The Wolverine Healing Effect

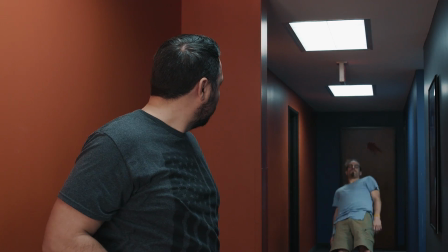[0:06] Today, I shoot Justin in the face.
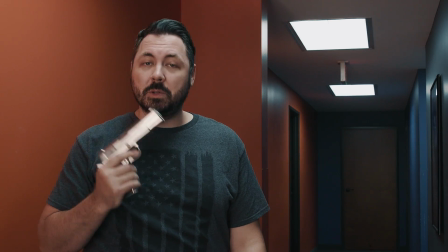[0:13] Using only a prop gun, visual effects, and the grace of Cthulhu.
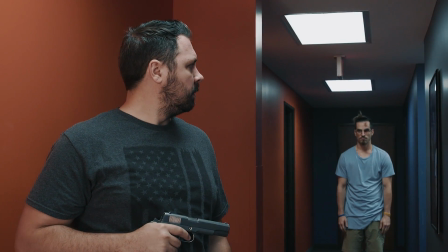Welcome to Film Riot, the show that takes mystery out of the effects and techniques. Going to some of your favorite hot films. I'm your host, Ryan Conley. Yeah, hey man. No, just hey. Oh, okay. As you probably guessed, we aren't looking at how we did this, but instead this, which is of course inspired by the Wolverine Healing Effect and is something that has been requested a lot, so.
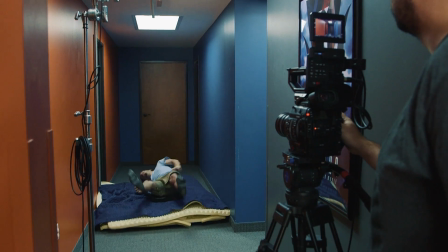[0:44]
First up is how we shot it. Justin gets shot in the face and of course falls over, and we had some pads on the ground for Justin to fall on too.
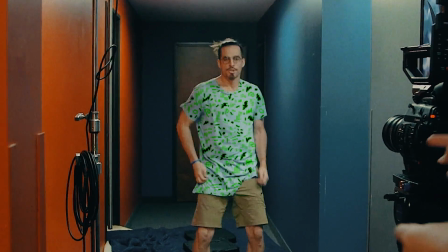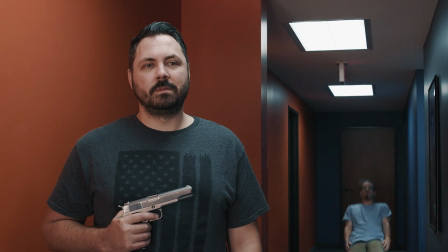[0:57]
And the final rising up, we just had him drop backwards, then reversed and masked it in later.
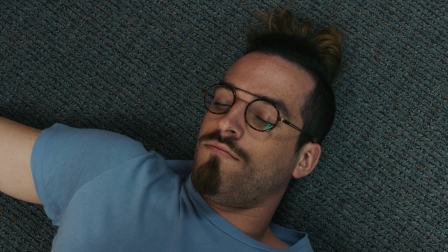[1:02]
But for the healing, we got a clean plate of Justin laying on the ground. Then I created our own bullet wound asset by using nose and scar wax and some thick blood.
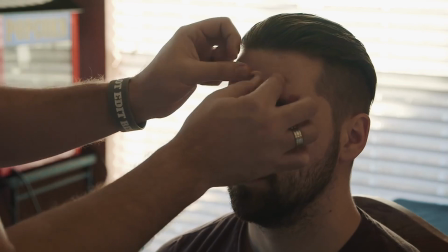[1:09]
We went into detail on how to do that in an older episode, which you can find a link for that below.
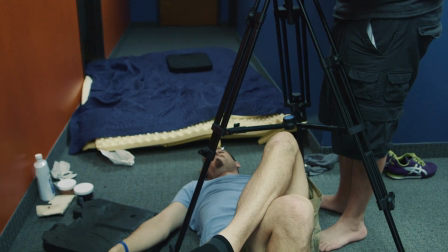[1:13]
But once we finished getting that on his forehead, I filmed a few seconds from the same spot as the clean version, so everything had the same angle and lighting. Now with all our assets, you all right? Yeah, call the ambulance. Now with all our assets gathered, we move into post, and as always, I'm using After Effects for this because I love it, but you could do this in any compositor. So first thing is to get a solid track. This effect will live or die on the track, so we have to get a rock solid one. Oh now, man. What? Yeah, you do. Yeah, you do. What? Now, of course, this is a lockdown shot, but the subject is moving slightly, so we have to make sure there is no slipping in the end.
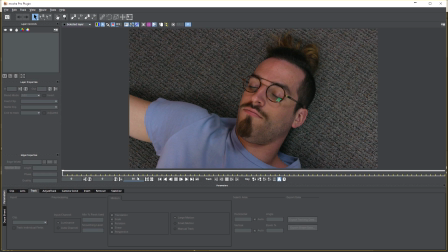[1:50]
Stark did this track in Mocha, where he made 2 tracks. The first one is in the area that the bullet is going to be placed.
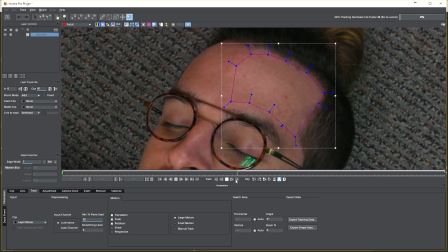[1:56]
We only care about this general area because that's where the tracker will be focused. The next part is tricky, but not because it's actually difficult.
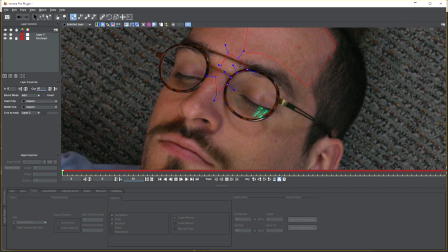[2:02]
We just have to track his right lens, but there's a reflection and his eye opens. Luckily, there's a rigid object, so we can track another area and have the same movement. We won't go into detail on how we track this way since we've shown that in other episodes.
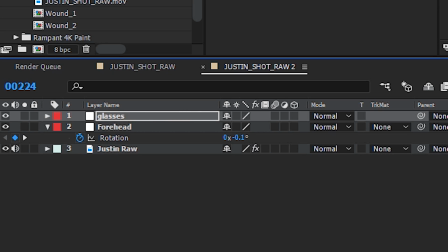[2:14]
But now, once we have our track, we'll jump back into After Effects and create 2 null layers, one for each of the tracks that we just did in Mocha.
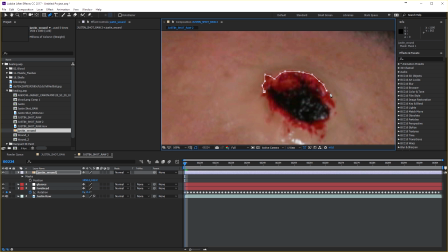[2:20]
Now we take the bullet hole asset we made and mask around the wound, then attach this layer to the forehead null layer.
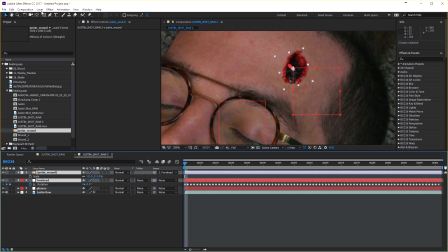[2:26]
Of course, we're gonna feather our mask a bit to get a nice mix of his skin and the makeup. Then we're gonna pre-compose these layers together. This allows us to make changes to the separate comps individually. Now we can reposition the wound in the other comp if we don't like the location without affecting our main comp.
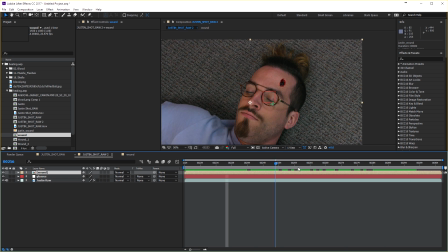[2:39]
And now, since we made the asset ourselves with the same position, lighting, and camera as our main footage, we don't really have anything extra to do to it to make it work.
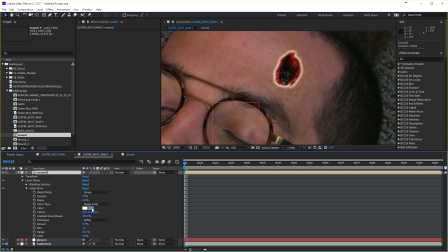[2:47]
The only additional work Stark did to the cut was adding an out and inner glow just to blend the edges more of the skin and make it look more damaged. For the blood splatter on the glasses and forehead, Stark grabbed some blood splatter textures, which we posted some places that you can get that below.
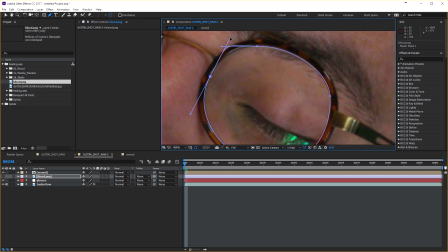[2:59]
With the glasses, Stark went to the first frame of the sequence and drew a mask around the lens. Then he pre-composed this layer, leaving all attributes in the main comp.
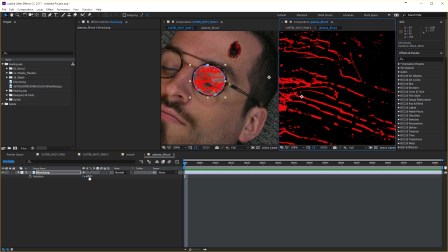[3:07]
This allows you to move around the texture and make changes to it without affecting the mask.
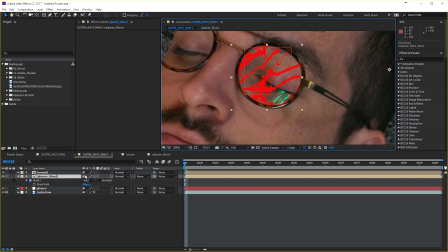[3:10]
Then on that mask, add around 1 to 2% of feathering to give the illusion that the glasses bevel between the frame.
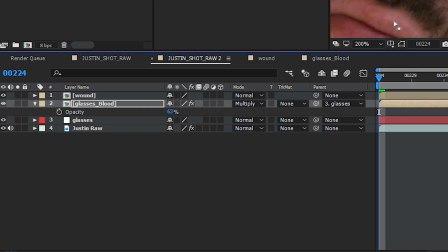[3:16]
Once the position of the texture is where you want it, attach this layer to the previously tracked eyeglass null layer we created, and again, turn on motion blur.
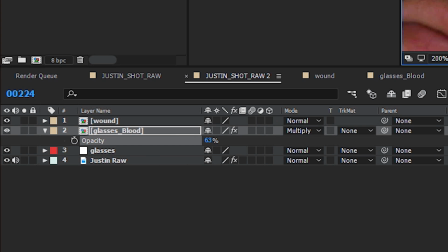[3:24]
To finish this up, lower the opacity a bit because it's on the glass and would be slightly transparent,
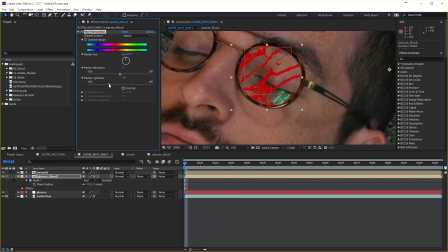[3:29]
and then darken the lightness with hue and saturation, and change the blending mode to multiply.
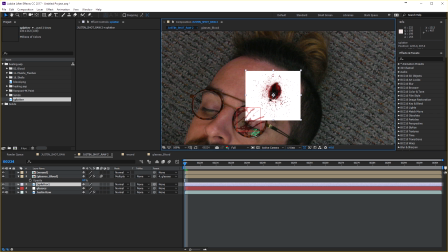[3:34]
For the splatter on his forehead, throw on another blood splatter, attach to the forehead track null, then change the blending mode to multiply.
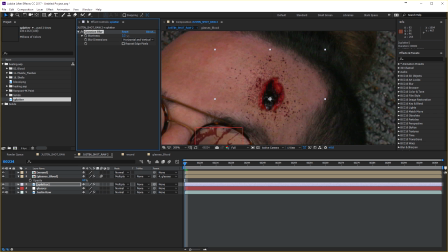[3:40]
After that, we added a blur to soften the texture to match our shot more, then we lowered the opacity by around 10%.
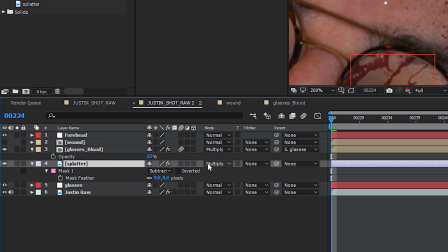[3:45]
Now make sure this layer is below our main bullet hole layer, and then finally, just like the others, we will turn on motion blur and magic.
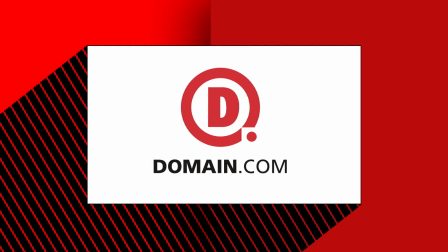[3:54]
Now that we have everything comped on, we take a break and then heal.
Looking to get a website? Smart.
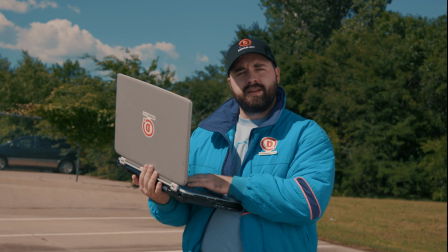[4:01] Using domain.com? Smarter. Because when you get a domain from domain.com, you're telling people, hey, I've got a vision for my brand or idea.
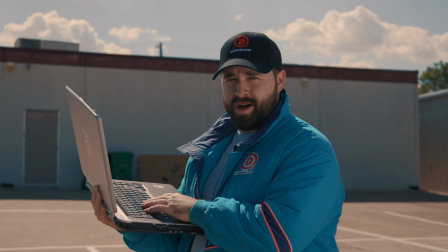[4:09] Hear this. .com and .net are boss. How boss? Clouds know.